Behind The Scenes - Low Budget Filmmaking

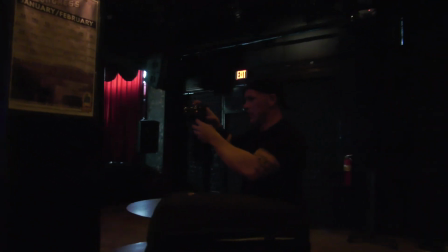(4:07)
Right now we're gonna get some shots that we don't need any of the other actors for, some b-roll. We're just gonna go ahead and get that now while we're waiting.
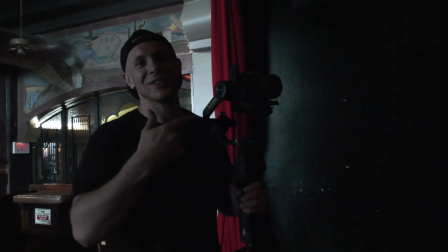(4:22)
And since we're shooting 4k, make sure to turn off your camera between every tape because it drains battery.
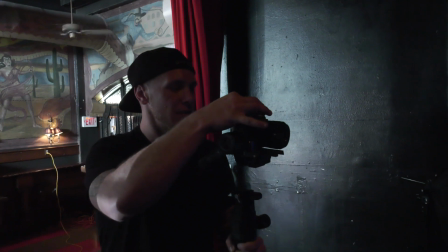(4:29)
So we're running through the shot. So that way when the actors are all ready, we can just get it.
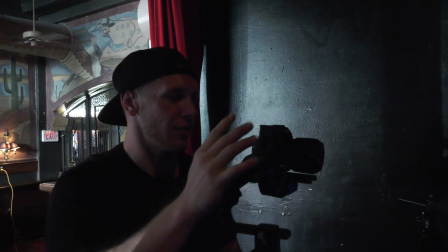(4:36)
I don't have to keep running through the same shot over and over again.
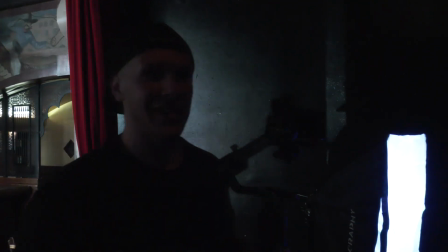(4:41)
What we're doing here to keep with the lighting theme is we want a
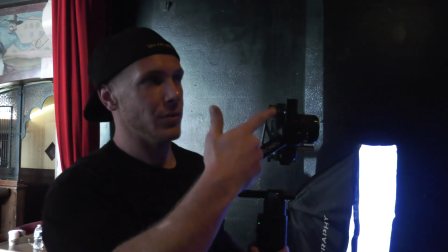(4:46)
red light in the back and a blue light as the fill light. So back here we have our practical, which is an exit sign.
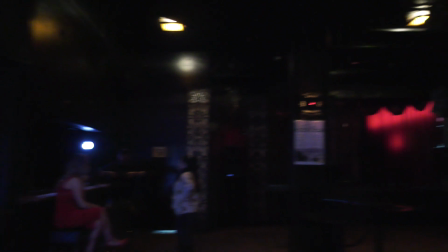(4:56)
So that's where the red's coming from but of course
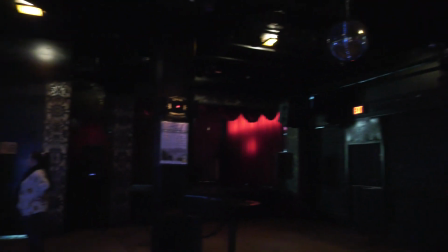(5:01)
we're going to add our own red lights to actually punch it up and so it's going to fit with this whole theme that we have of the lighting being a red backlight with a cooler blue bill.
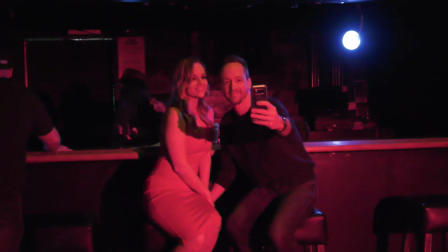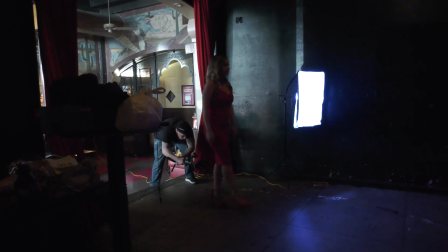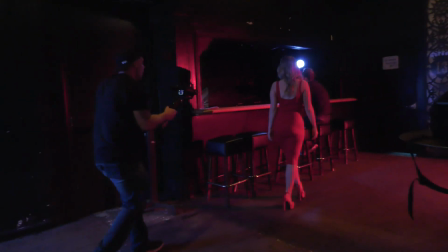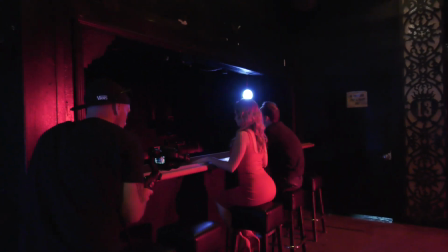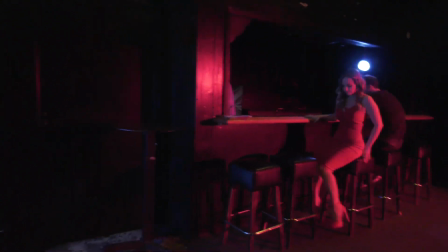(5:44)
Okay. One more time? Yeah, I think that seems to know what he's doing most of the time
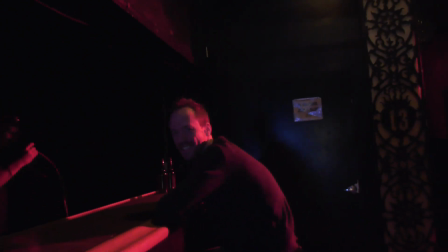(5:51)
Or pretend like I do We're all pretending it's fine Say hi Kelsey Hi Kelsey
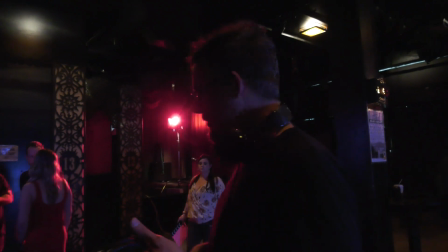(6:02)
Whoops! Whoopsie!
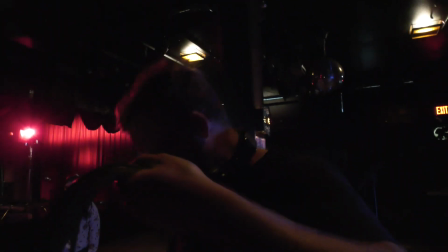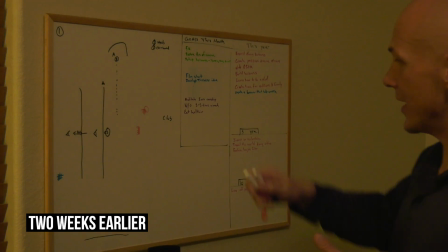(6:15)
Scene that comes after this,
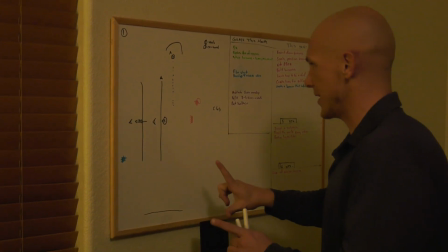(6:17)
remember we have the transition of him his body moving past the camera and we have the next scene is
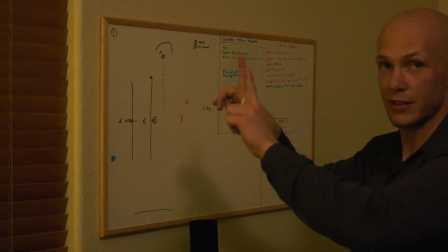(6:24)
it's dollying in from the car on the side of the road to them walking away
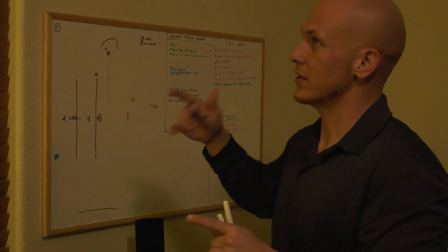(6:29)
so we need to think of the direction so when we're at that road
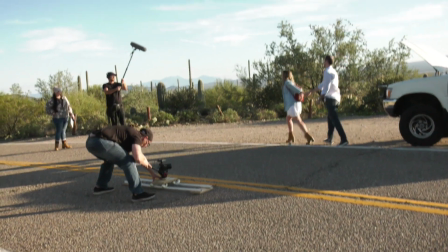(6:34)
we decided we were going to go left so we were going to be dollying left from the car to them.
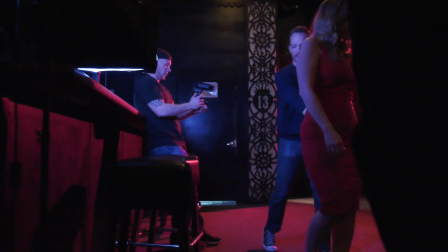(6:40)
That means that he needs to exit frame right.
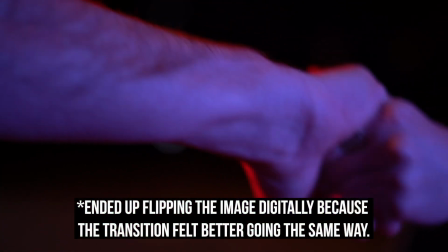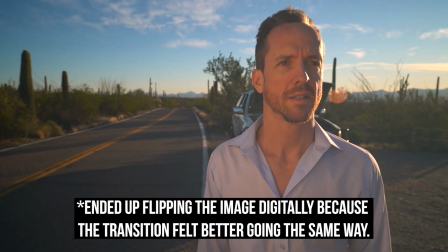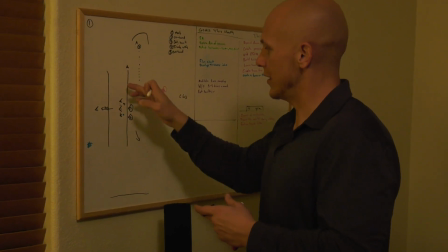(6:57)
So I want his key light, the light that's going to be on the side that the camera's going to be on,
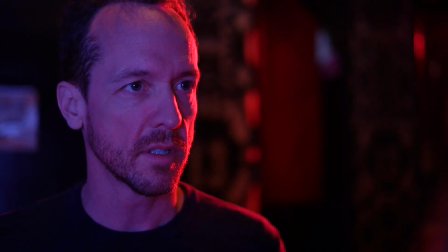(7:02)
the light we're going to see the most, to be that blue cool light because that's how he's feeling.
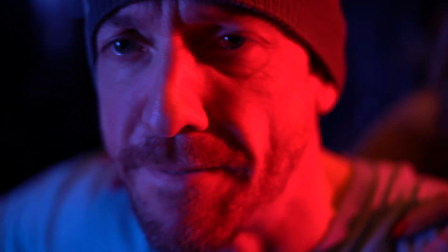(7:08)
As the story progresses at the end, the dominant key light is going to be that red light because he's feeling alive.
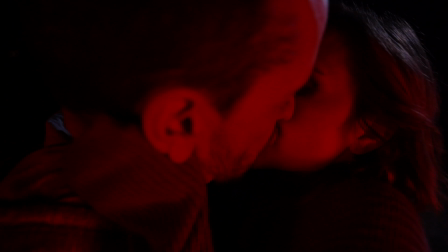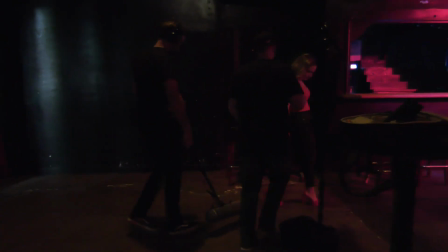(7:20)
All right, so we just finished with our bar location, but we want to make sure that we have all the foley that we need. So we're going to go ahead and get some sound of her heels across the floor here. And then we're going to make sure that we get a minute of room temp. So that way we have an underlying sound to put over the whole scene that's consistent. So the sound of like like the fans, the air conditioning, the traffic in the background. We want a long cut of that so that we can just lay it under our whole track when we're ready.